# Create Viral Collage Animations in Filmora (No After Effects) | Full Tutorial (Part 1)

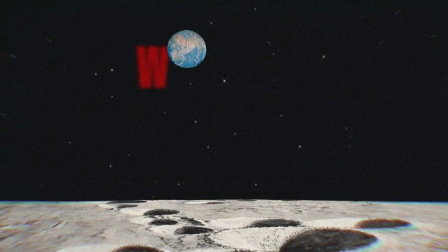step off the limb now.
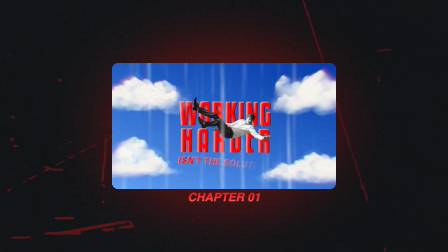In this tutorial, I'll show you how to create a collage style animation inside Wondershare Filmora from start to finish.
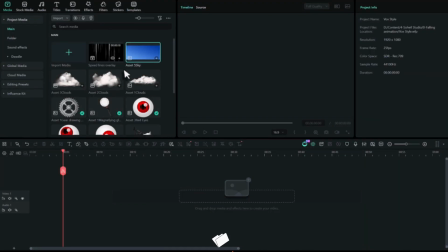Before we begin, you can download all of the project assets using the link in the description below.
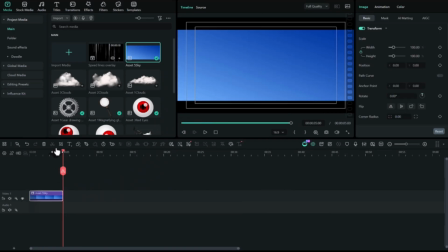Let's start by adding our sky background to the timeline. Scale it up until it fills the frame.
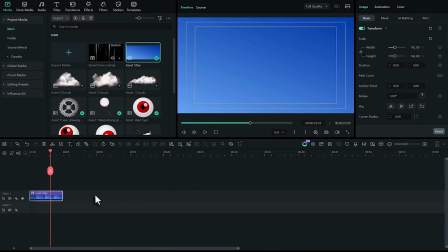Then extend the clip to around 10 seconds. Next, we'll build our sky using a few cloud elements. Place the first cloud in the bottom left corner.
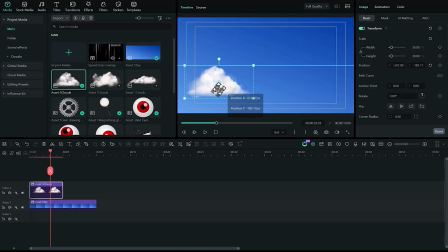Lock the sky layer so you don't accidentally move it while arranging the other elements.
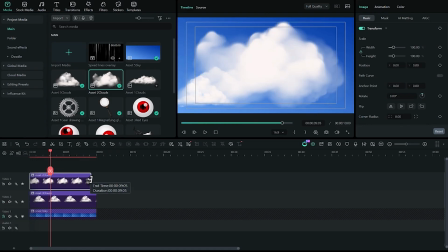Now add the second cloud. Scale it down to about 40.
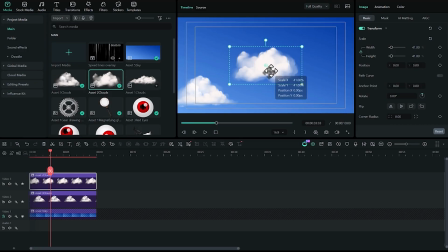Then position it on the right side of the frame.
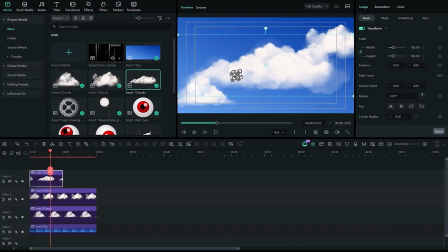Finally, add the third cloud and place it near the top of the composition.
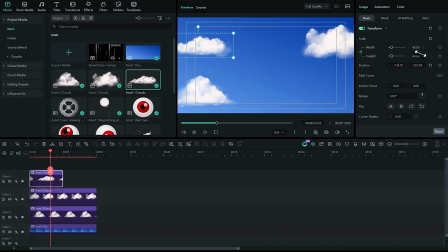To make this sky feel more natural, duplicate one of the clouds by holding Alt and dragging it upward. Position the duplicate to fill the remaining empty space.
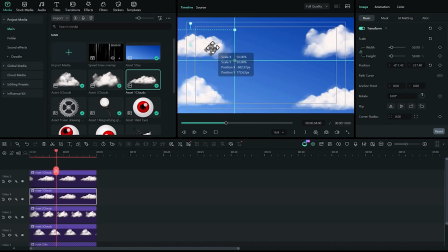At this point, your composition should have a nice balance, giving the sky a full and layered look. Now let's bring everything to life by adding a subtle upward animation to the clouds. We'll animate each cloud individually using position keyframes.
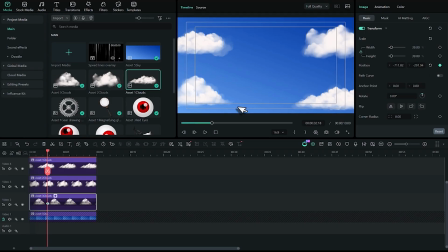Select the first cloud and add a position keyframe. Move a little further along the timeline, then drag the cloud slightly upward. A subtle movement is all you need. It creates the impression that the clouds are slowly drifting across the sky.
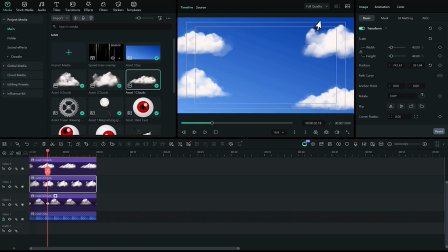Now repeat the same process for the remaining clouds. Add a position keyframe, move a little further along the timeline, then shift each cloud upward just a bit.
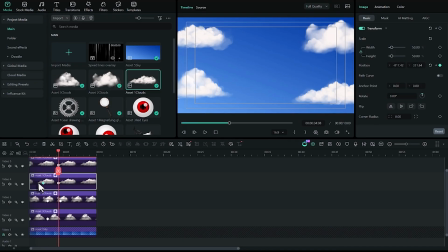Once you've animated every cloud, move all of the first keyframes to the very beginning of the timeline. Then offset the ending keyframes slightly so they don't all finish at exactly the same time. Giving each cloud slightly different timing creates a more natural and organic movement.
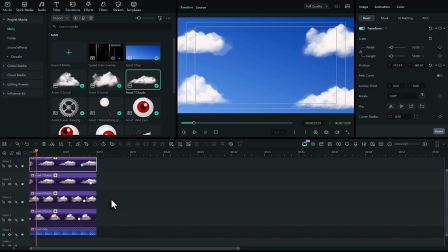And with that, our animated sky is complete. Next, let's add our title. Go to the text tab and drag a title layer onto the timeline.
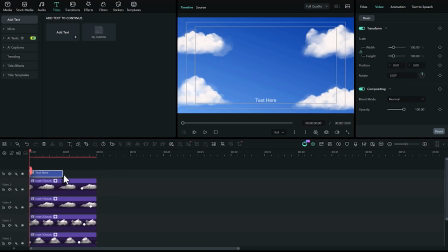We'll use the phrase "working harder" for this project, but you can replace it with any text you'd like. Now choose your preferred font and change the text to uppercase.
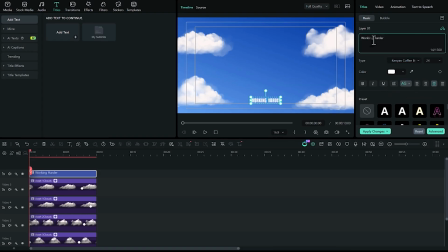Press Enter to split the title into two lines. Open the title settings and reset the position to place the text in the center of the frame. Increase the title size to 110.
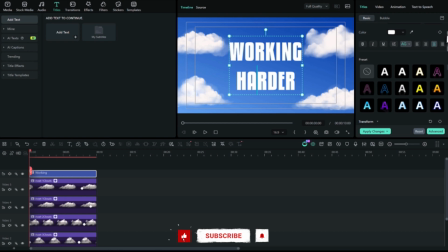Under the layout settings, change the line height to -30 to bring the two lines closer together. To make both lines appear more balanced,
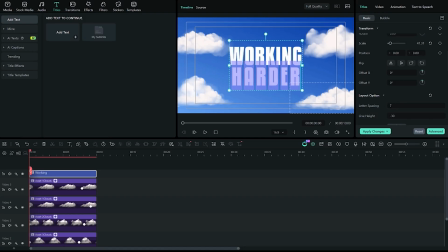select the second line and adjust the character spacing until its width closely matches the first line.
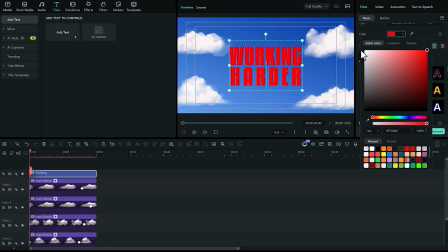Once you're happy with the layout, change the text color to red. Now let's animate the title.